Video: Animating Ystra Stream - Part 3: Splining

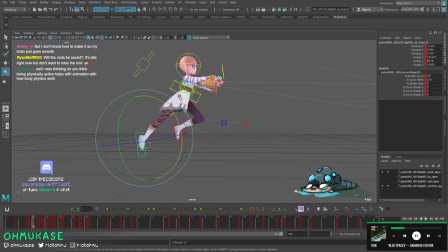right so you notice here for example two that after i smoothed out the root a little bit which i'm i was taking as a higher priority
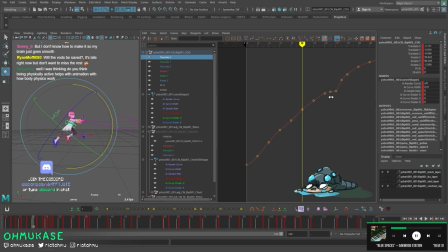so i took the root i took the translate x i'm sure i was trying to smooth out a little bit of this like this curve so basically it's just like saying okay the center of gravity for this character moving at this speed it slows down here before it speeds up and jumps after the hold
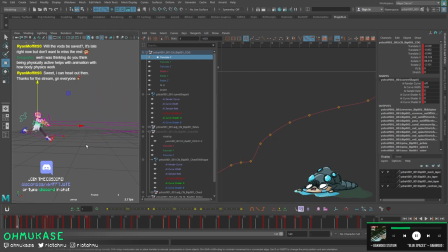right like so she comes up she does the hold on the jump and then push it off i was prioritizing this even spacing which i
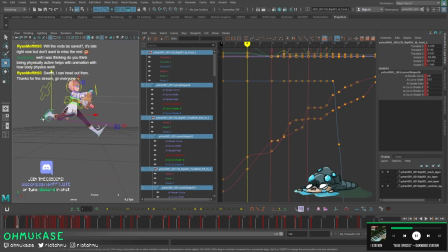didn't have in my blocking necessarily but then it messed up all the feet so i was just basically reposing the feet to match sort of the root and
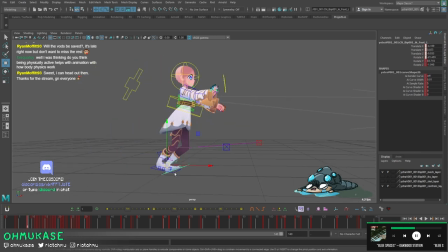what i want here is i want this foot remember that foot strikes and foot plants you always want them to be preceding what's happening on the root so right here she needs to catch her feet she needs to catch her weight faster than she's going to so even though this foot on the back is
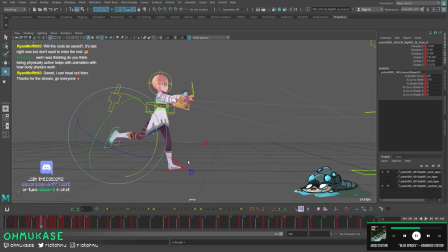trailing because she just pushed off with it before she comes down it has to it has to be here it doesn't have to but in most cases if you want someone to have a prepared jump like this their feet need to be at that spot before the root is going to get is going to
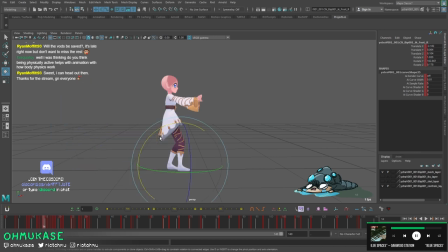engage with the momentum change so here if your root is taking priority and this is it's going to be then your feet need to arrive here faster so actually i might even take this and shoot it forward that might be that spacing might be a little bit even for me i think
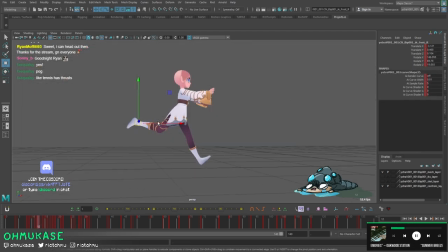okay so even though this foot coming up like this looks really nice i feel like it doesn't fit the arc of the motion so we might have to leave it a little bit lower i think we can bring her down
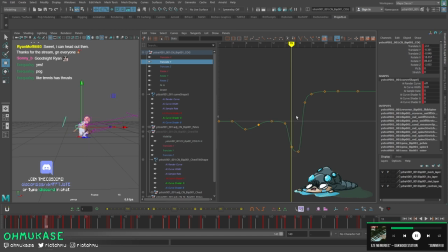let's see stays up stays up then it comes down actually might be not too bad we might need to ease it a little bit more so we'll take her and go half oh
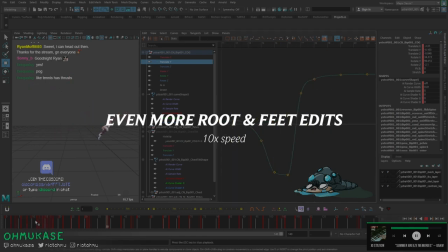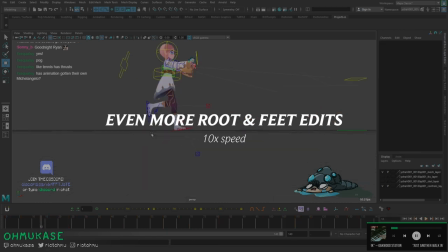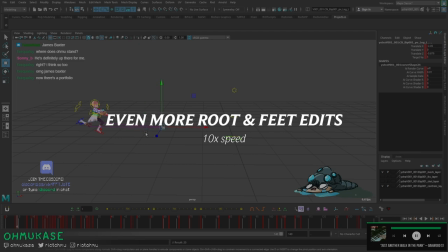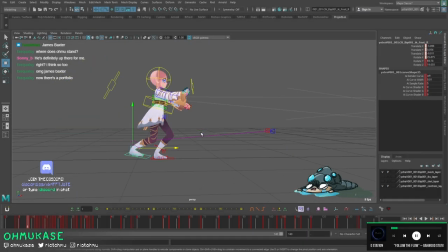jesus i'm striking her at the wrong foot oh that's awkward okay
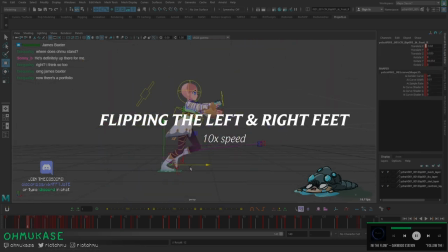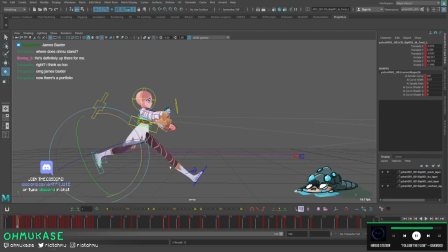this really isn't much as spining as it is just like freaking re-blocking but it's whatever i think this is this is one of those things where it's like when i was blocking i didn't block this beginning part at all with enough information
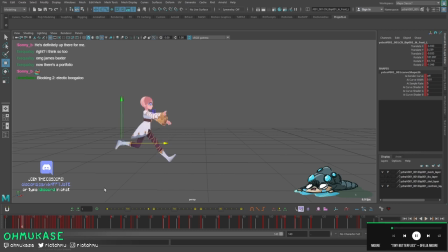so you just uh read basically just anything you didn't do you just got to redo
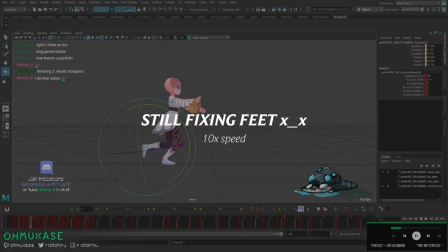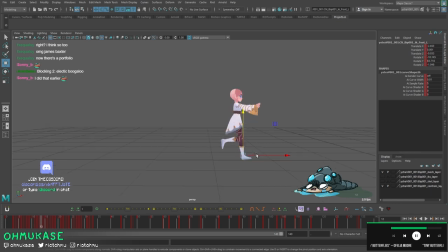okay at the very least there's like somewhat represent there's some representation of locomotion going on here have
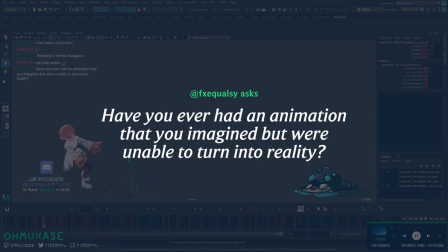you ever had an animation that you imagined but were unable to turn into reality yeah every single one i
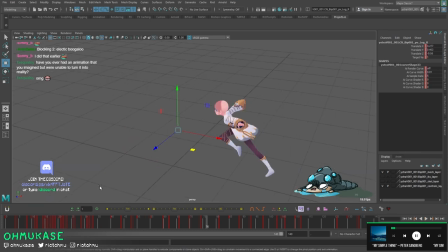think in the end you just got to be flexible if you have an idea you try your best to sort of like sort of uh do it like see the blocking that we had it was very different this uh this doesn't feel exact at all what like what we're shooting for right